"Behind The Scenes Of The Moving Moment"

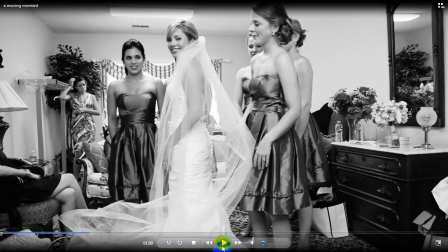And it looks, I mean, I edited it together like it's all happening at once, but, you know, those three shots of her messing with the dress and then her pulling the veil over, you know,
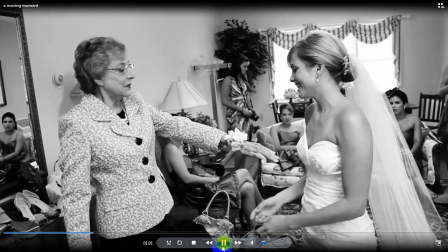they might have happened 30 minutes apart from each other.
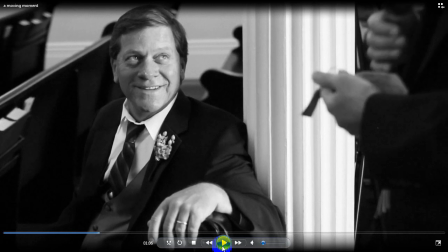I love this shot of the dad. It's an image that would make the album if you just paused it here.
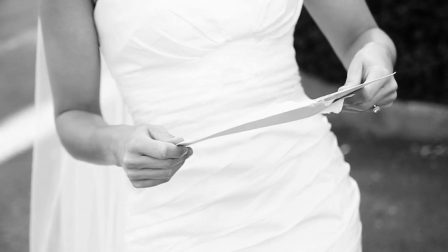When I went outside, the girls were doing pose pictures with Patrick Hall.
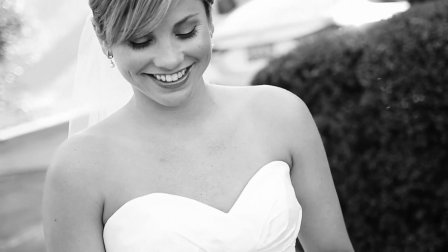This was his wedding, by the way. I just shot this on a whim very last minute because I had this idea.
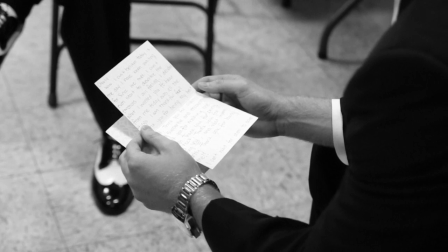She had a letter, and I filmed it,
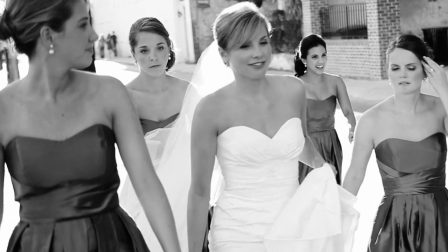and then later I realized he had a letter too. so it worked together that I could kind of show them reading each other's letter at the exact same time.
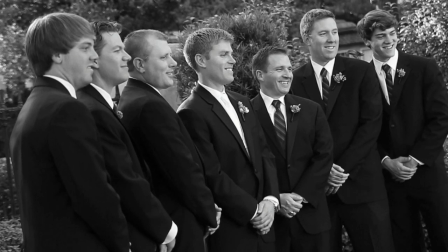Adds a little bit more to the story.
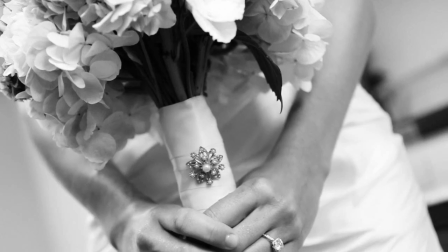And here she is grabbing the flowers, and I did ask her, I just said, hold the flowers in front of you so I could get this shot right here.
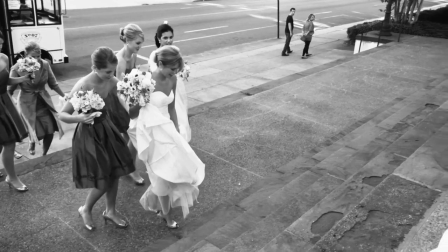And then they are now walking to the front of the church. Now at this point, I'm not filming any of this outside.
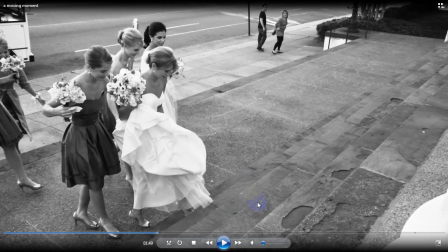I have my assistant Mike outside, and he is filming all of this stuff on the AF-100.
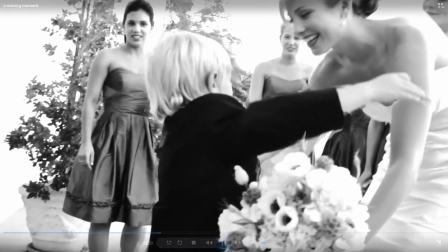But she did an awesome job, you'll see a little kid, come and give her a hug, I love that.
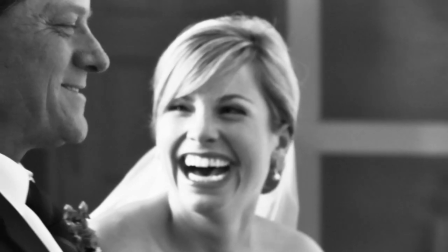And at this point I am inside, seated in the second row, the second pew, and I'm grabbing other shots.
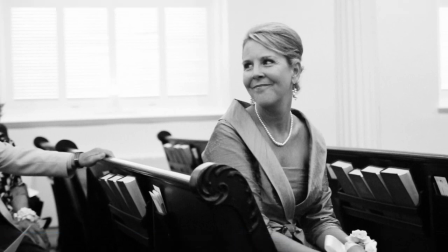So I'm going to show you this shot right here. I knew I wanted reaction shots from the mother and I wanted reaction shots from the groom. But the thing is there's only two of us and Mike's going to be in the back so he can't get any of the reaction shots. So I had to film these shots at different times.
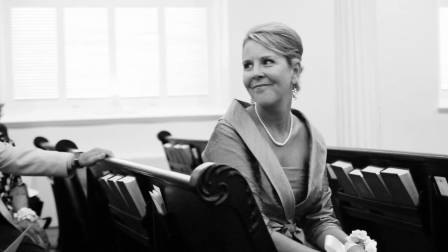So even though I edit it like she's watching the door being open and her daughter's coming out, she's actually smiling at her other daughter who's a bridesmaid walking down the aisle.
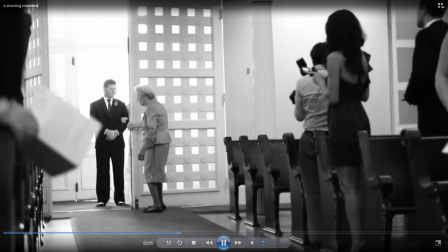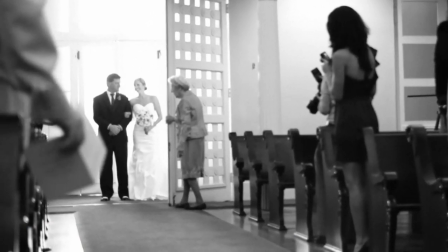And you'll notice a lot of these shots look like... I love this.
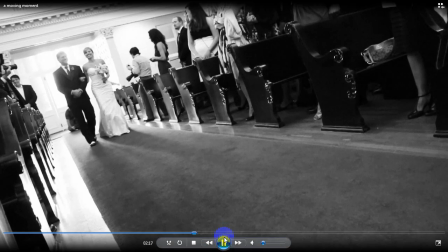I'm walking forward. But a lot of these shots... I'll show you this one right here. It's extremely stable. It looks like I'm on a tripod, but I'm actually not.
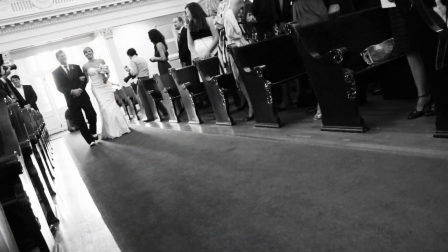It's the vibration compensation in the 17-55 Tamron lens that I'm using. It is the best vibration compensation in any lens that we've ever used. And the lens for still photography is actually terrible. It's a really soft,
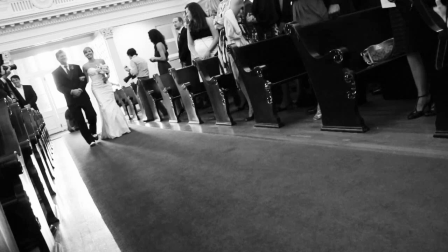blurry lens. but for video it is by far my favorite lens because I can just hold it and it looks like it's on a tripod the entire time
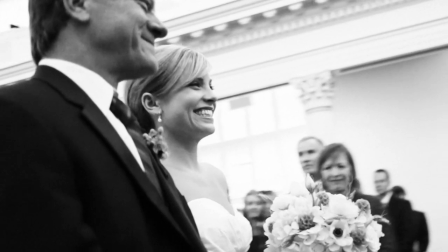and even when panning here it's the same lens it doesn't jitter or anything I don't know how it works so well
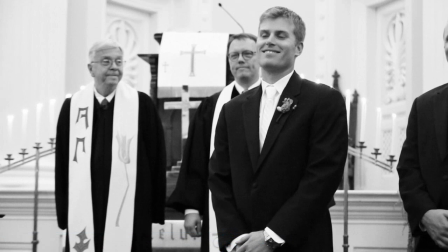now here's the groom looking at his bride coming down the aisle but I couldn't shoot this you know at the right time so he is actually smiling at his buddy who's walking down the aisle,
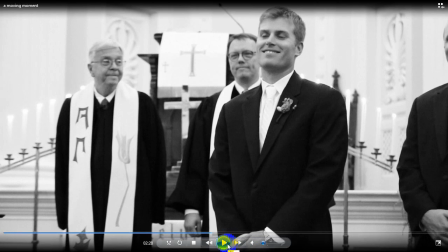one of the other groomsmen, but it worked.
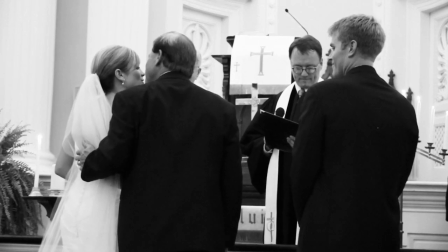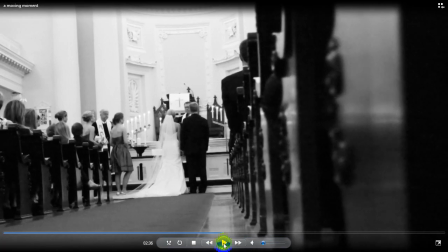Here's a shot. This was actually the first,
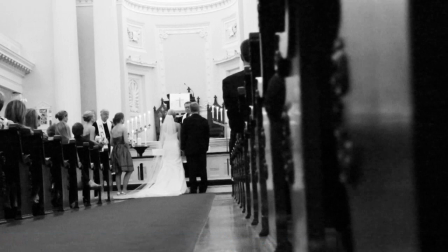and we have one more shot with a Rebel T2i or something in the back that Mike got,
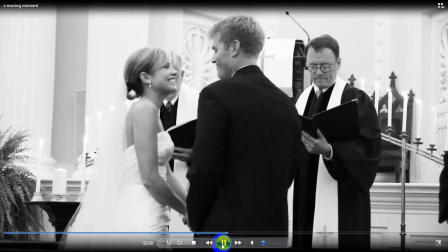just to show a little bit of what's going on from a wider perspective.
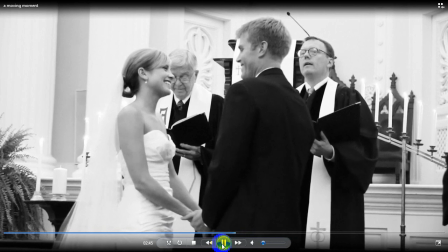At this point, I put on a 70-200 right here, and again,
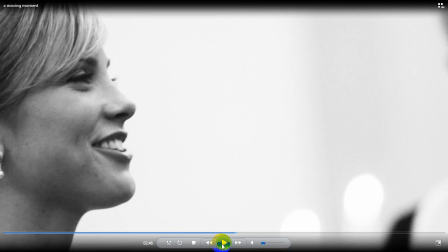I don't have a tripod, so I'm relying on the, I guess Canon calls it image stabilization, to keep everything really steady,
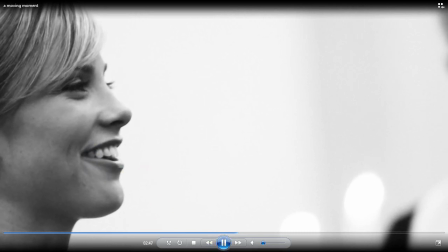and I love this because she says Charlie, that's his name, while she's doing the vows, so I put that in there.
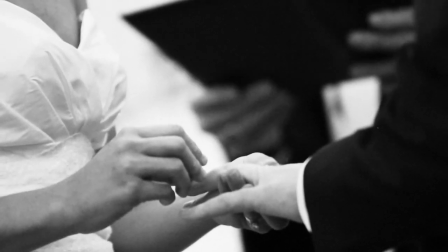And I pan over to her, and then hold it just steady enough to get a shot of her putting the ring on.